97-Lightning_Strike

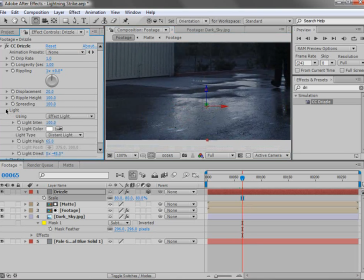So we need to make some adjustments. We're going to rotate the light perhaps, and move the light around even. Let's see.
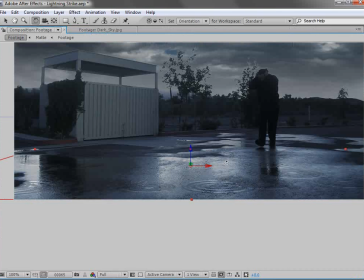Just want to move it around until it looks like it's in a good position.
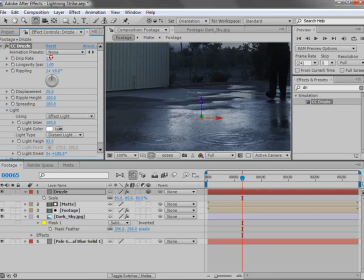We also can play around with the drip rate, so that's how many of these puddles that it's creating. We can also turn the spreading down so that they're a lot smaller, and the rippling is set to 1. That's how many little ripples there are, so you can play around with that also.
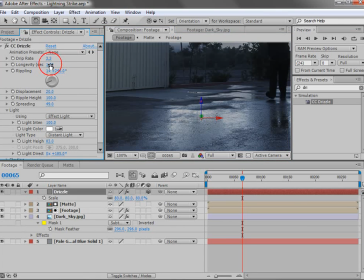So looks pretty good. The life, 1.5 seconds perhaps.
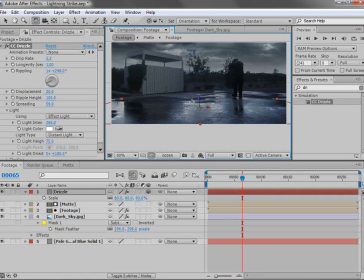So play around with the settings until you get something that you like. And then we're going to create a particle system.
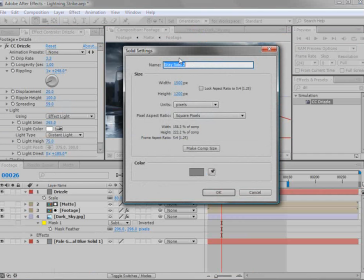So we'll create a new solid, and we'll make it comp size and hit OK.
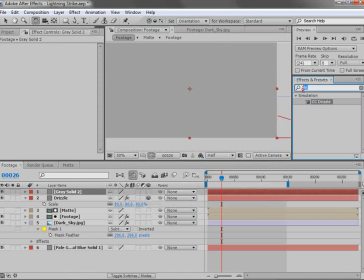We're going to add particle world.
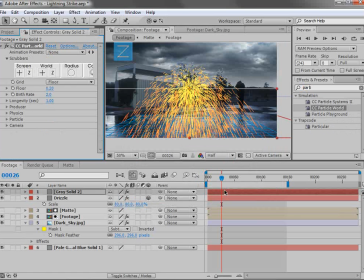And remember, I really try to do as much as possible with the built-in tools of After Effects.
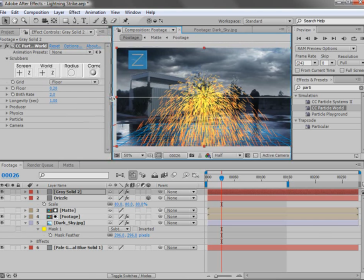And only sometimes is it make a much bigger difference to use a third-party plugin, or in this case later on we're going to be using some blood. And it's just because there isn't really a good way to create realistic blood,
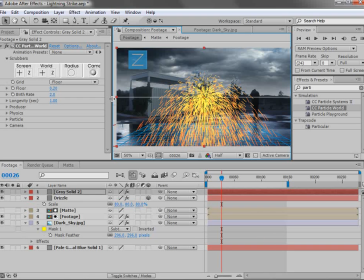or in other cases there's not a really good way to do it with just After Effects. So as much as I try to use the built-in tools, sometimes you just have to reach for some of these other kind of products just to make things a lot better.
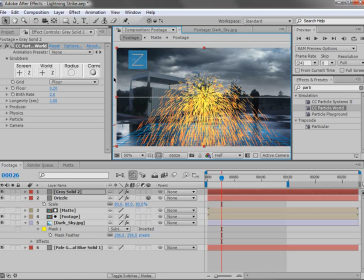But in this case, we're able to use Particle World to create some pretty convincing rain. We'll set the floor to off, and that way we just have our particles. And we're going to make a few different adjustments. Let's see, producer.
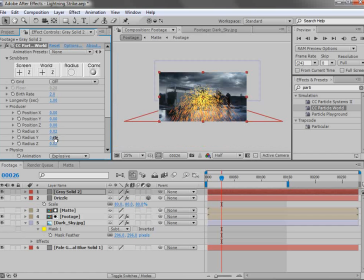Let's make it really wide and large on the radius, so we'll just spread this out. And we're going to move the position up so that the rain comes from up above,
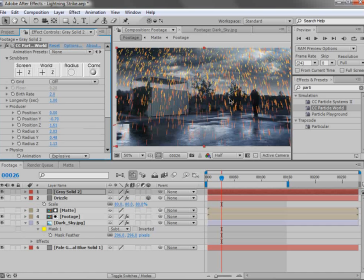and you can also move the Z position of the rain, and so something like that. Now the rain's kind of going at an angle, so we'll turn the velocity down so that the particles just fall, or you can adjust it until you match the perspective of your scene.
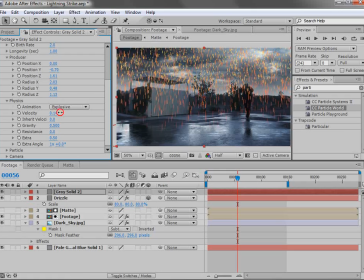So we're actually kind of looking up, so it almost looks okay to be sort of coming towards us like that. But, you know, rain does all sorts of stuff. So the longevity, we'll turn that up. We want it to basically meet with the ground, and that looks pretty good. Now the gravity is going to be like the speed.
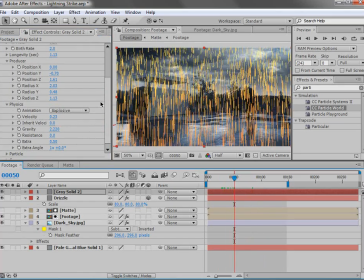So if you turn that up, you know, it'll rain a lot more harshly, and we'll go change the color here.
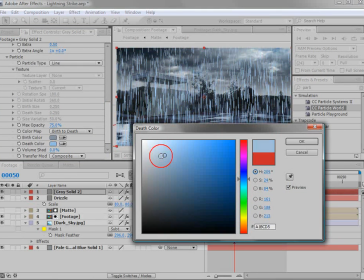And the thing about rain is we really want to make it, you know, subtle for the most part.
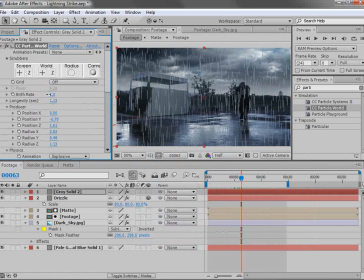You know, we don't want it to be too thick or too intense, and you know, we want to make it blend well. So keep that in mind. We'll turn the longevity down. You're going to play with the longevity and the gravity. Those two settings kind of go together. And we'll also push this up in the sky here.
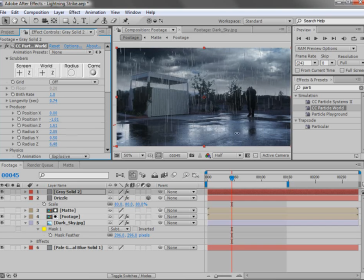So that's a pretty good looking rain. Now it's using a line rendering mode, so we probably want to add a bit of a blur.
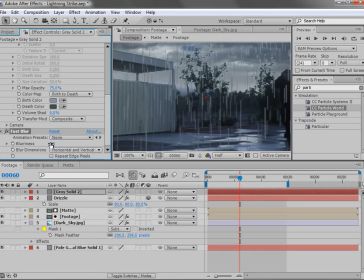So we'll do, you know, like a 0.5 blur, just so that it's not too sharp looking.
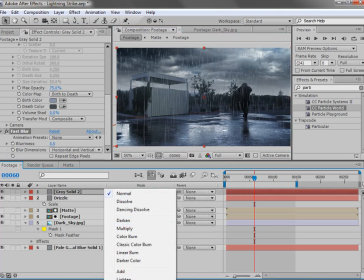And we'll also set the transfer mode to maybe screen and lower the opacity a bit,
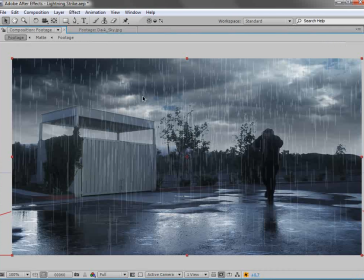so it's just kind of a subtle effect.
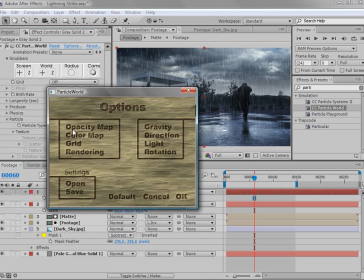And also we can go into the options, and there's an opacity map that basically the life of the particle fades in and then it fades out.
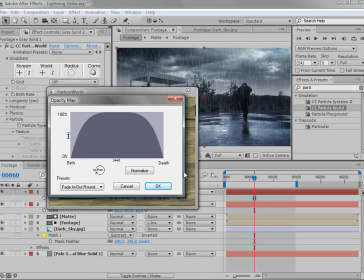But the thing about rain, it's kind of sparkly and it only shows up in some ways.